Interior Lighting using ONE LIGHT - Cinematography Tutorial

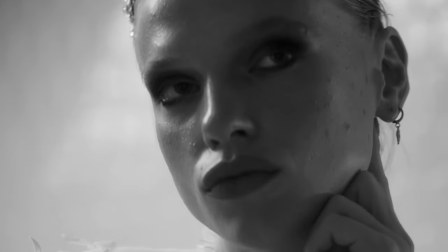[4:07]
In this second scene we're in the bathroom and that is even smaller than the previous room so what I did is I just stuck the light
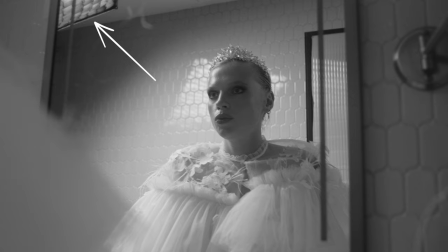[4:15]
stand with the Falcon Eyes over on the left of frame in the shower and that's also pretty much the only place where I could fit it the light is really directional and we are shooting from the shadow side so that's the most important thing and we're getting
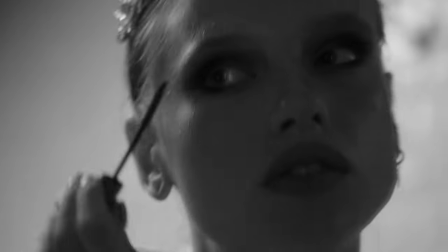[4:31]
some really nice light which is soft but not too soft I think it's just the right balance between soft and hard light.
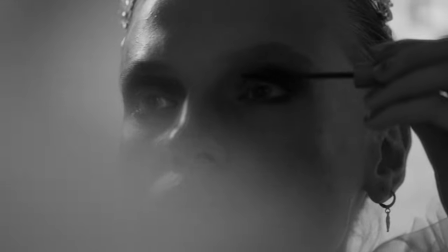[4:39]
There's also probably, if I recall correctly, some light coming through the door. I think it was transparent or like semi-transparent,
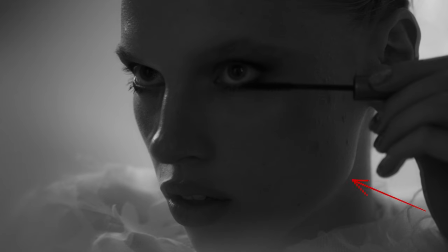[4:50]
but I think some light is also coming from there, so that's the opposite side to our key light.
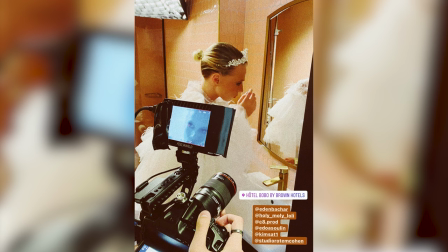[4:58]
We're using a microlens on these shots which really helps us concentrate on all of the little expressions of our model,
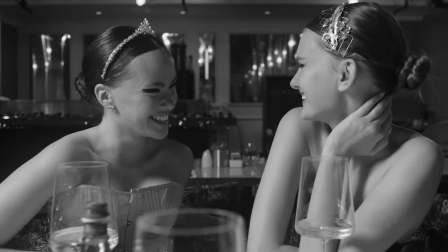[5:06]
which is again serving the story and for these last shots or this last scene or scenario honestly we were really running out of time the models had to go in like a few
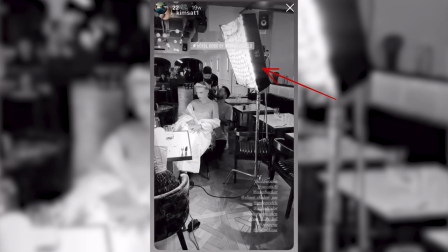[5:18]
minutes so I just set up the Falcon Eyes there on the stand
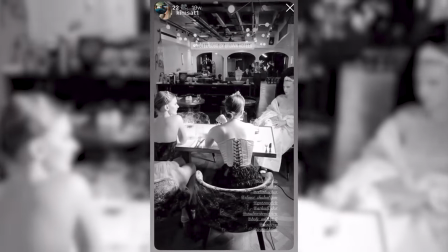[5:22]
on one side of the of the scene and that's honestly all I could do
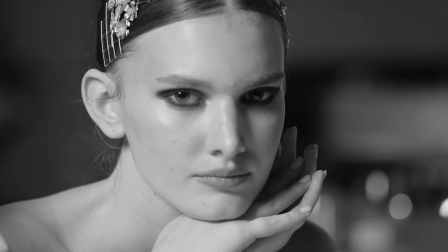[5:27]
with the time we had didn't turn out that bad did create a bit of a
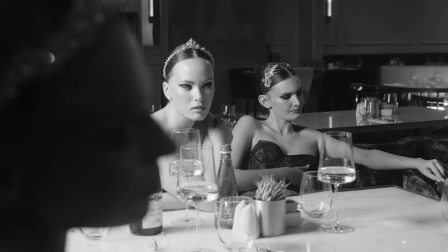[5:32]
hard light because the Falcon is a pretty small source especially
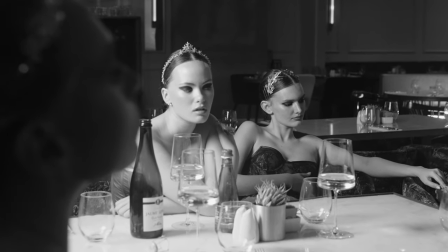[5:37]
compared to these shots which some of them were wider
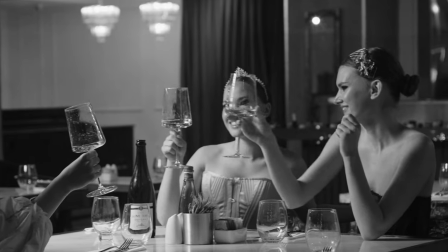[5:42]
like some of them were two shots so a small source creates a hard light
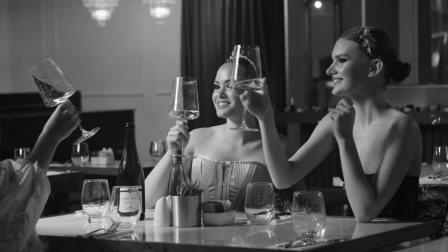[5:47]
but I do think it still works quite okay because we did go for a bit of a
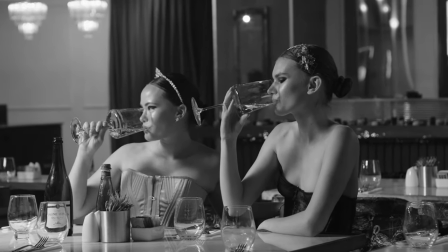[5:51]
dramatic feel to the whole piece so I can't tell you that this is like the most beautifully lit scene ever but given the limitations of the time I think it's not too bad. Two good things we did in this production and I'm just saying them now randomly because I'm not sure where they fit in the video so I'm just gonna say them now
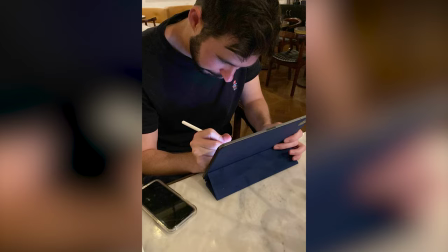[6:13]
is one we used an iPad and on there we had the script we had all of the shooting some references and that
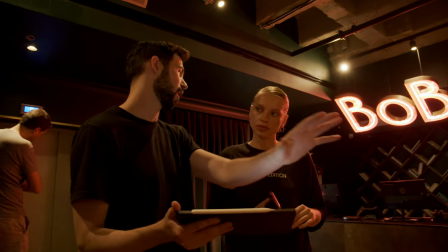[6:21]
was really helpful and really nice to work with not only for ourselves but
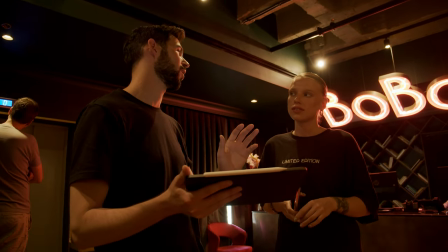[6:26]
also to show the actors or the models what the story was,
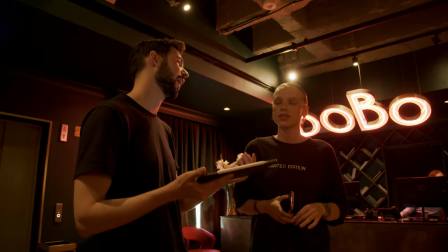[6:32]
what the vibe was,
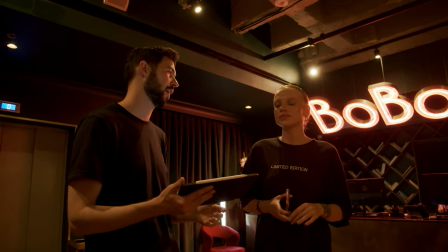[6:34]
and just to communicate the story to them because they had no idea we joined the production last minute so on the day we just showed them some things on the iPad and they could quickly understand what we wanted to get and again it was also really helpful obviously for us.
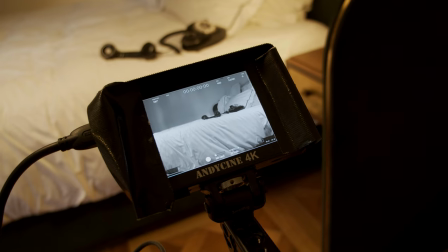[6:52]
And the second thing is we monitored everything in black and white because we decided the
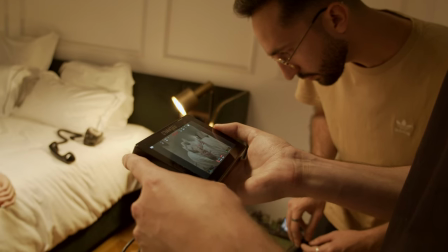[6:56]
final film would be in black and white so seeing everything in black and white while shooting and not only after in post-production was really helpful
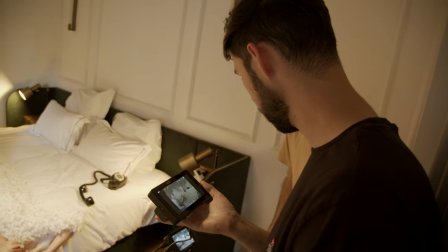[7:06]
especially in terms of lighting so that's all I have for you for this video this was just some small production that we did sometimes I have bigger productions sometimes have smaller ones and I really think although the bigger ones so you know more interesting more exciting there's a lot to be learned from these smaller ones and a lot of the work I have is small productions at the moment hopefully I'm gonna have bigger productions more often so you guys can also see more of that but yeah like I said hopefully it was helpful if you wanna connect if you want to talk to me message me see what I'm doing daily behind the scenes that kind of stuff then make sure you follow me at uvala96 over on Instagram and if you enjoyed this video, please give it a like and also consider subscribing for more of these videos. I'm trying to post every two weeks now. It's not easy, I have to tell you. But as long as I have productions to break down and give value to you guys, I'm gonna continue trying to do that. So thank you for watching this video and hopefully I'm gonna see you in the next one.